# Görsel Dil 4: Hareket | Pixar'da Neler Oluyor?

Hareket şüphesiz ki filmin önemli bir üyesidir. Ne var ki, storyboardlar ve konsept sanatı resimleri hareketsiz görsellerdir. Ve hikaye anlatımına yardımcı olabilmeleri için hareketi ifade edebilmeleri gerekir. Bu videoda hareketsiz görsellerde hareket yanılsaması nasıl yaratılır ona bakacağız. Burada iki özel tekniğe odaklanacağız. Hareket çizgileri ve eylem çizgisi.
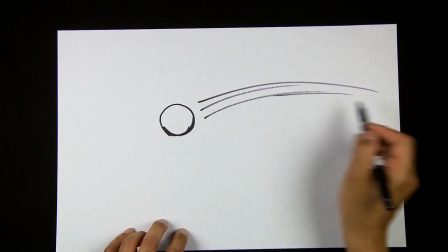0:24 Hareket çizgileri bir cismin hareket yolu üzerinde uzanan ve çizimi hareket ediyormuş gibi gösteren çizgilerdir.
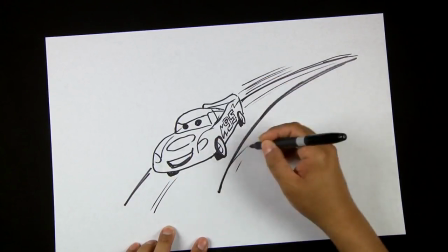0:31 Mesela yarış parkuru üzerinde ilerleyen bir araba çizerken bu tarz çizgiler ekleyebilirim.
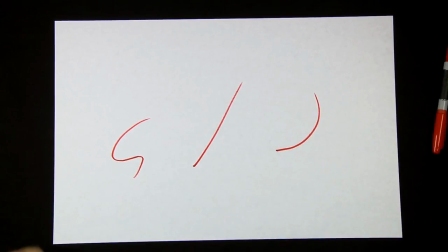0:38 Eylem çizgisi ise biraz daha farklı. Bunu karakterin umurgasını takip eden ve o anki kuvvetini ve hareketini ifade eden hayali bir çizgi olarak düşünebilirsiniz.
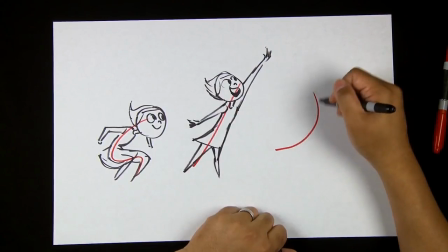0:46 Bu çizgiyi kullanarak karakterlerin veya bazı durumlarda nesnelerin pozuna bir kılavuz oluşturuyor ve böylece hareketlerini belirtiyoruz.
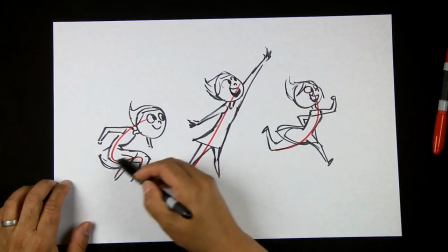0:55 Şuna bir bakın. Fark ettiniz mi? Çizim hareketsiz olmasına rağmen hareketi hissedebiliyoruz. Şimdi Yukarı Bak filminin storyboardlarını ve konsept sanat çizimlerini hareket açısından inceleyelim.
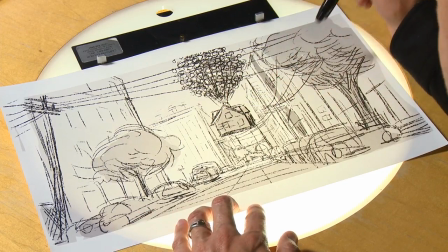1:05 Yukarı Bak'ın bu sahnesinde ev, şehrin ortasından ilk kez gökyüzüne yükseliyor. Bu kompozisyonda bize hareketi hissetiren birçok unsur var.
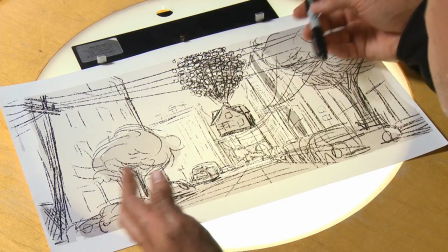1:14 Ev, gerçek dünyada kendiliğinden harekete geçmeyecek bir cisim olsa da bu evin hareket ettiğini hissedebiliyoruz.
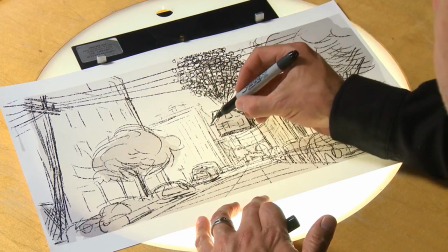1:20 Balonların yukarı kalkış yönü evi yukarı doğru çekiyor. Evin yukarı bakan üçgen şeklindeki yapısı yukarı yönlü hareket algısını yaratmaya yardımcı oluyor.
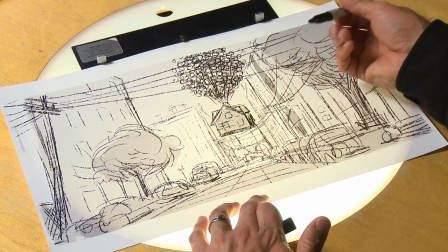1:28 Arka plandaki çerçeveleme öğeleri de evin panel içindeki hareketini vurguluyor.
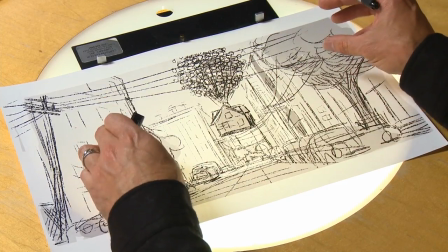1:33 Orta boyuttan büyük boyuta geçen ağaçlar bakışımızı ileri doğru yöneltiyor. İşte, onlar da burada.
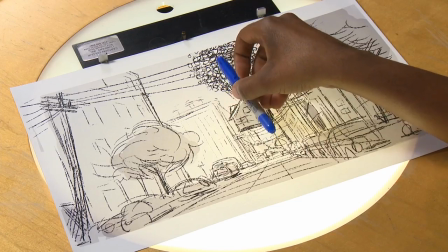1:41 Eve baktığımız zaman tam dik durmadığını görüyoruz. Çok hafif yaptık.
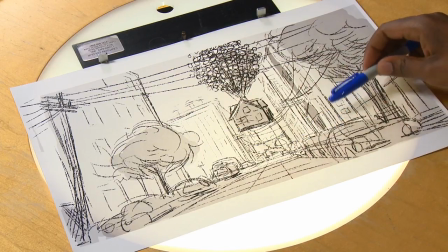1:46 Bu da onun çevresindeki diğer nesnelerden farklı olduğunu gösteriyor. Hem uçtuğu için hem de başlı başına bir karakter olduğu için.
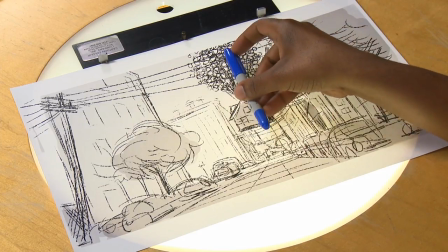1:53 Yani burada yukarı ve hafif sağa doğru bir hareket belirtilmiş. İşte bu şekilde. Eliyle deneyimlediğimiz eğlenceli şeylerden biri şuydu.
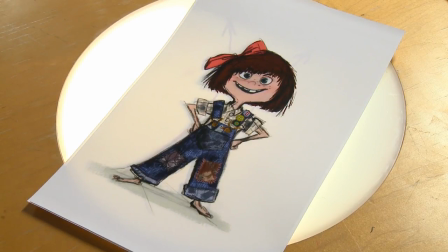2:03 Elleri belinde, ayakları sağlam şekilde yerde olduğu halde bile enerjisinin yukarı yönde hissedilmesini istedik.
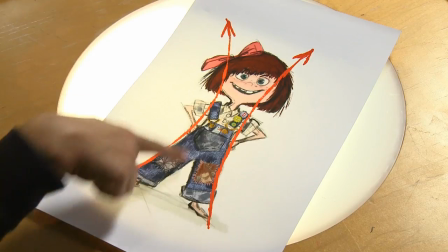2:09 Bunun için bakışı yukarı doğru yönlendiren bu eğrilerden faydalandık. Ellie'nin Carl'la bir tür tezat teşkil etmesini istedik. Carl çok daha köşeli ve yere yakın hale gelmişti. Geçen yılların onu yıprattığını göstermek niyetindeydik.
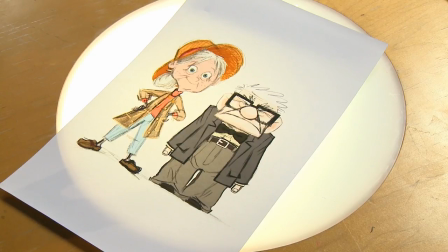2:22 Carl çok cefa çekmiş, insivaya çekilmiş ve ayaklarından yere bağlanmış huysuz bir ihtiyara dönüşmüştü.
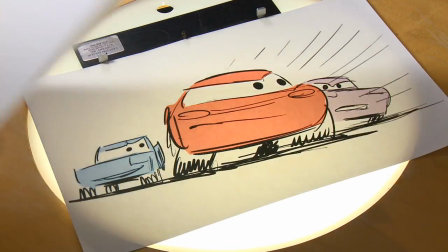2:28 Bu resimdeki hareketi çok seviyorum çünkü çok basit, çok kolay bir çizimmiş gibi duruyor ama bazen gereğinden fazla karmaşıklaşabiliyor.
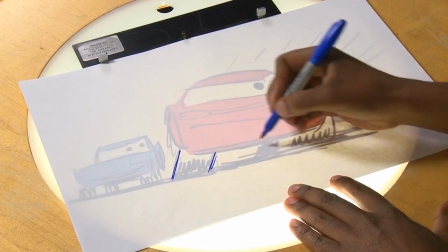2:36 McQueen'e baktığımızda tekerleklerinin biraz açıl olduğunu görüyoruz. Bu da onu sanki sağa doğru eğiliyormuş gibi gösteriyor.
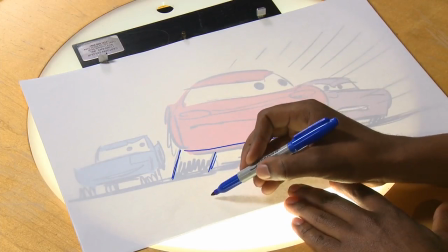2:44 Bu alt kısım da öyle. Toplamda eylem çizgisi böyle bir çapraz hat. Bu yönde uzanıyor.
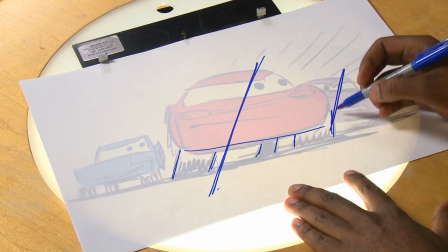2:51 Arkadaki bu arabanın eylem çizgisi de aynen bu şekilde. Bu sayede sanki alanda ileri doğru hareket ediyormuş gibi görünüyorlar.
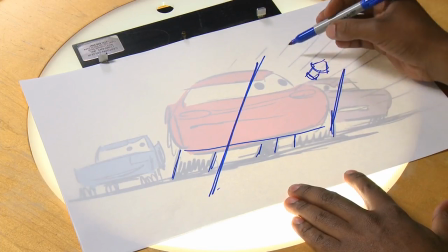2:59 Ve tabii hız çizgilerinin de etkisi var. Storyboard çiziminde bu çizgiler hareket belirtmenin kısa ve kolay yoludur.
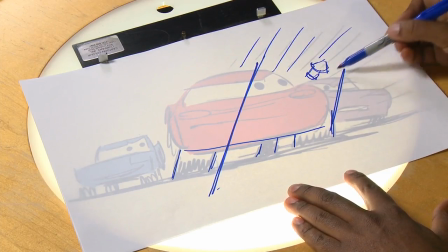3:06 Arkadaki bu arkadaşa baktığımızda ise bu ikisinden daha yavaş olduğunu görüyoruz.
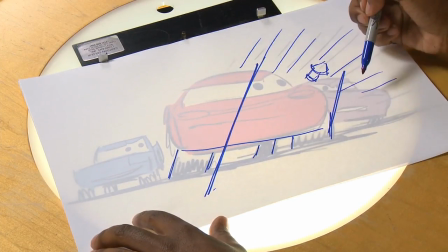3:11 Bu sahnede diğer ikisi kadar rekabetçi durumda değil o.
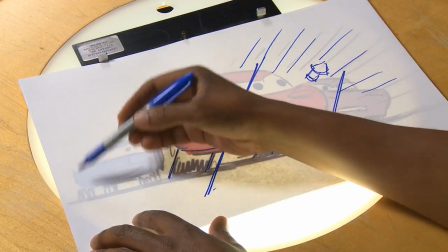3:15 Daha çok ne olup bittiğini anlamaya çalışıyor ve diğer iki araba arasındaki rekabete imrenerek bakıyor gibi duruyor.
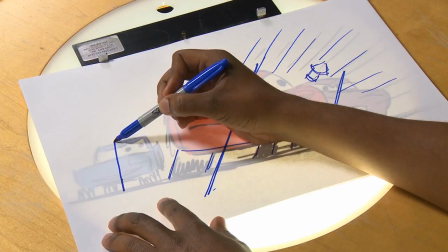3:22 Bakarsak zaten bunun eylem çizgisi daha dik bir hat. Tekerlekleri bile gayet düz. Bu ikisinin yaptığıyla tamamen bir tezat oluşturuyor. Cesur için çizilen bu görseller çok iyi.
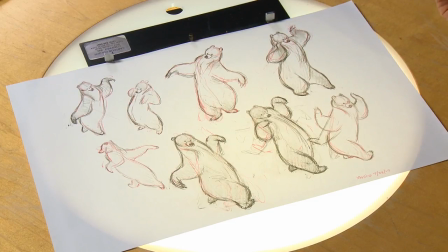3:35 Karakter tasarımcısı anne ayının ayıya dönüştüğünde neler yapabileceğini keşfetmeye çalışmış.
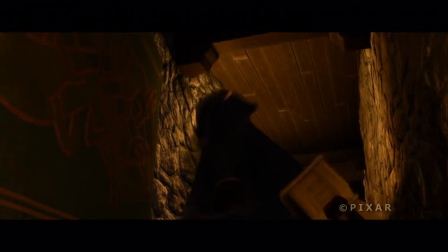3:41 Anne ayı normalde bir kadın ve bu dev ayı haliyle artık ne kadar büyük olduğunu farkında değil.
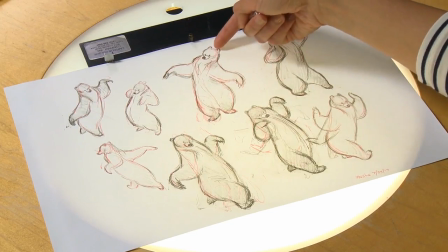3:48 Karakter yaratımında eylem çizgisi çok önemli.
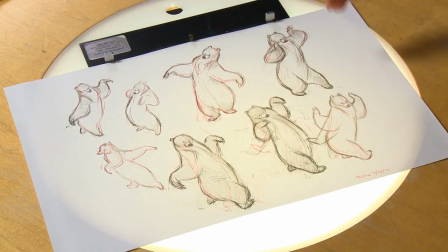3:52 Karakterin en üstünden, en altına uzanan bu çizgiler karakterin duruşunu belirler, hareketini vurgular. Anne ayı henüz pek kontrollü ve zarif değil. Vücudun nasıl kullanacağını, nasıl hareket edeceğini henüz bilmiyor.
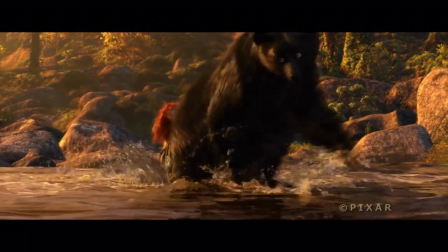4:05 O yüzden de biraz dengesiz. Kısa bir süre sonra ayaklarını kullanmayı öğrendiğinde ise çok zarif bir hal alıyor.